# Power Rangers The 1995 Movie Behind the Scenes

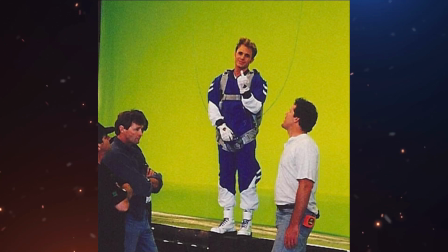I think this photo doesn't need much explanation, but we can notice that he is also filming his parachute scene.
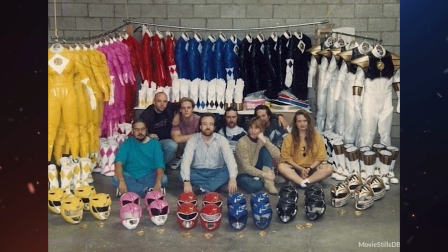This is the photo I had mentioned earlier of all the suits they had to make for this movie.
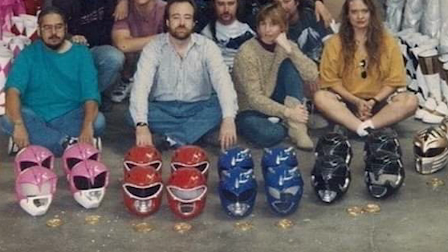We can notice all the different helmets they created for each Ranger and also all the accessories.
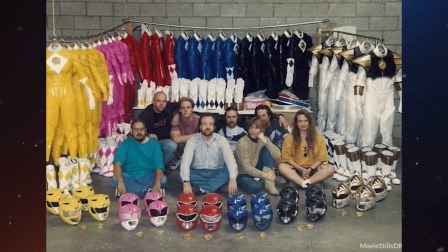Even though some of these suits have been sold, with this photo we can know that there must still be some suits left somewhere.
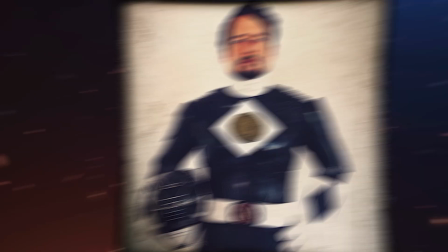Most probably the actors might have one of these suits, and we can know this because the actor who plays Adam recently published a photo using the suit from this movie.
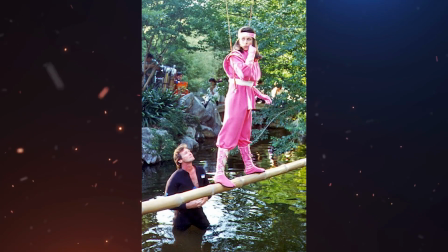In this photo we can see Kimberly,
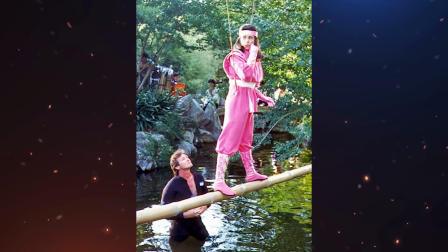although she is not really the original actress since this woman in the photo is the one in charge of filming the dangerous scenes of this character.
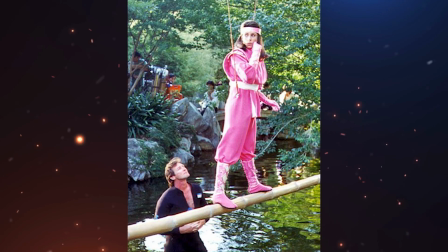Even though she is a professional, she has to use those wires to hold herself, and maybe this is because the scene was very dangerous.
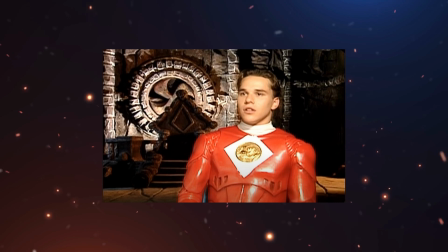This photo is quite simple since at that moment the actor who plays Rocky was talking about the movie, but the interesting thing about this moment is that in the background we can see the throne of the villains.
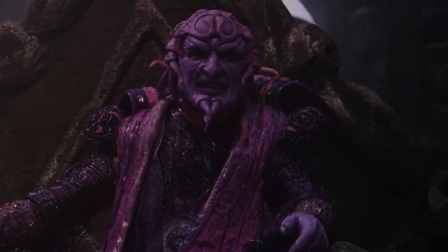One of the places I really liked in this movie was the villain's castle, as it looked really scary.
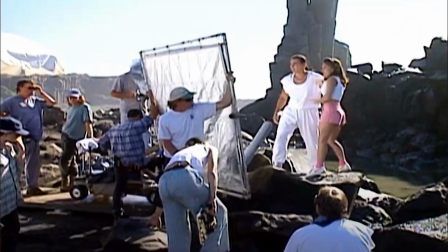Now we can see another angle of Tommy and Kimberly's scene on the other planet, and here we can see everything they need to film that moment. On one side we can see the camera, and in front of the actors we can see a man carrying a white square.
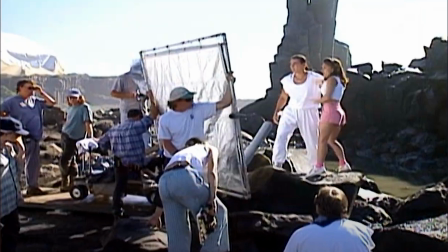That square is a light bouncer, and because the sunlight is coming from behind the actors, they have to bounce that light so that it can illuminate the actors. This way they don't have to use lights to illuminate the actors, and they use the same sunlight to achieve the scene.
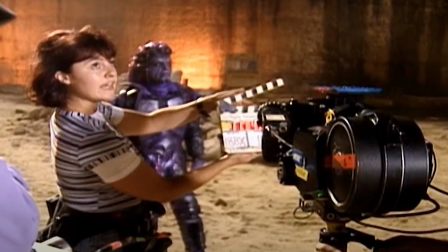In this photo we can see that they are filming one of the purple monsters, and we can see the great makeup work despite the low quality of the photo.
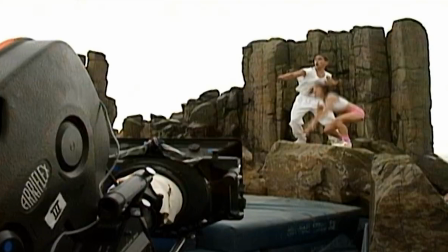This is another scene of Kimberly and Tommy, but it is a different moment as the sunlight is now softer. In this photo we can see the camera, but we can also see that there is a mattress in front of the actors.
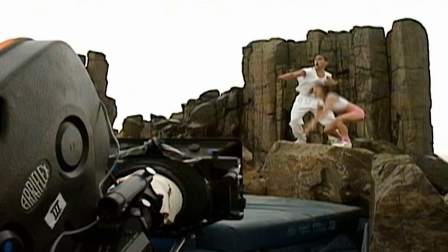This could have been there for several reasons, but most likely it is to protect the actors from falling, as these are real stones.
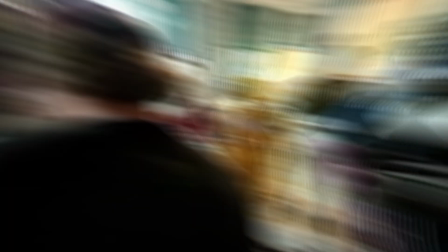In this photo the Rangers are in battle against the giant monsters, but because they are obviously digital creations, they are not going to be seen here.
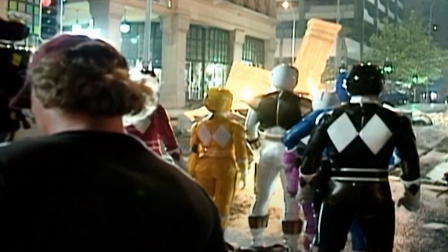We can see that in the background the city is destroyed, and this is what gives better emotion to the scene.
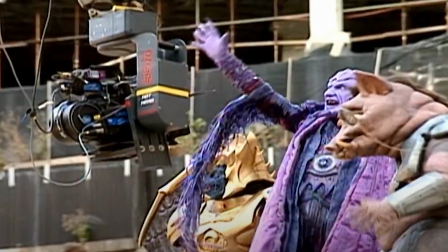This is a very interesting photo, and it is the moment when the villains are in the excavation to look for the giant monsters.
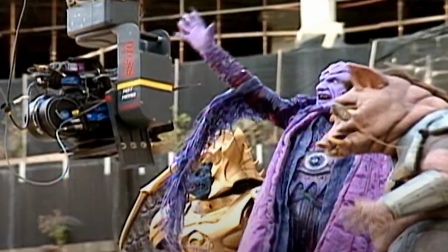It is quite shocking to see how colorful the suits of these monsters are,
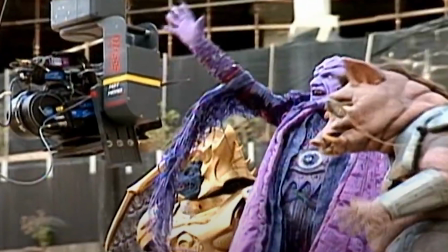and maybe this made them look better with the dark lighting that the movie had in some scenes.
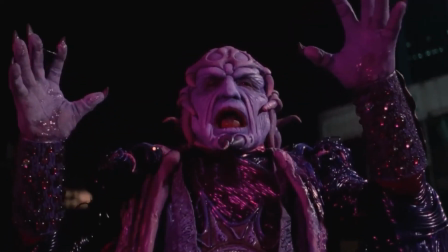The makeup job that the main villain had is impressive, and now let's see a picture of how they did that makeup.
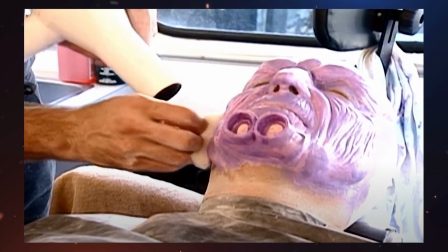The actor of the main villain had to spend many hours in the makeup area, as this transformation was quite complicated, but the result was spectacular.
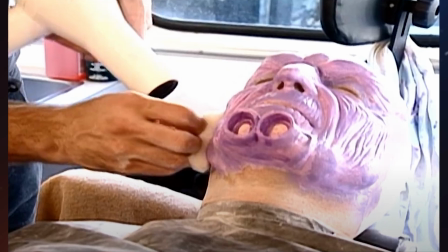We can see that the jaw part was a separate object, and then they had to put it together.
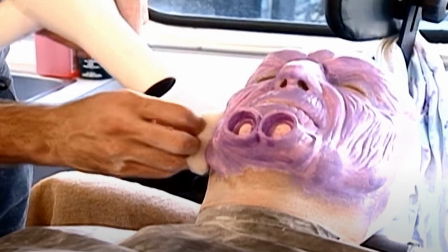It is said that the actor had to drink grape juice in order to have a purple tongue,
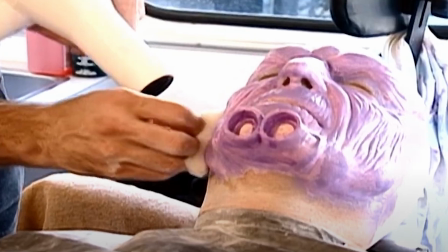so we guess he must still hate grape juice after drinking it so many times during the filming.
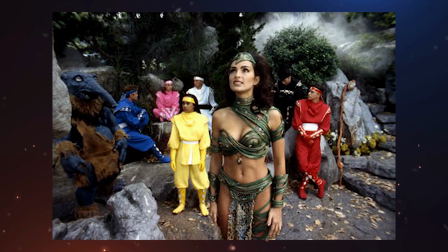This is one of the most curious pictures of this movie, and this was the first actress to play Dulcia. For some reason, which I will tell you in another video about secrets of this movie, the producers changed the actress and also eliminated that character that looks like an elephant.
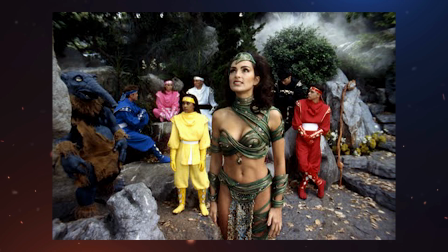Another interesting detail is that the Rangers don't have the logo in the center of the chest. We don't know if they made this change later, or maybe it was just covered.
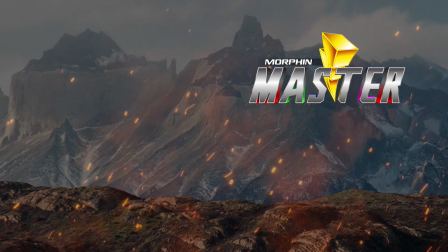Write in the comments if you managed to see any other interesting detail in some of these photos, like this video, and subscribe for more Power Rangers photos.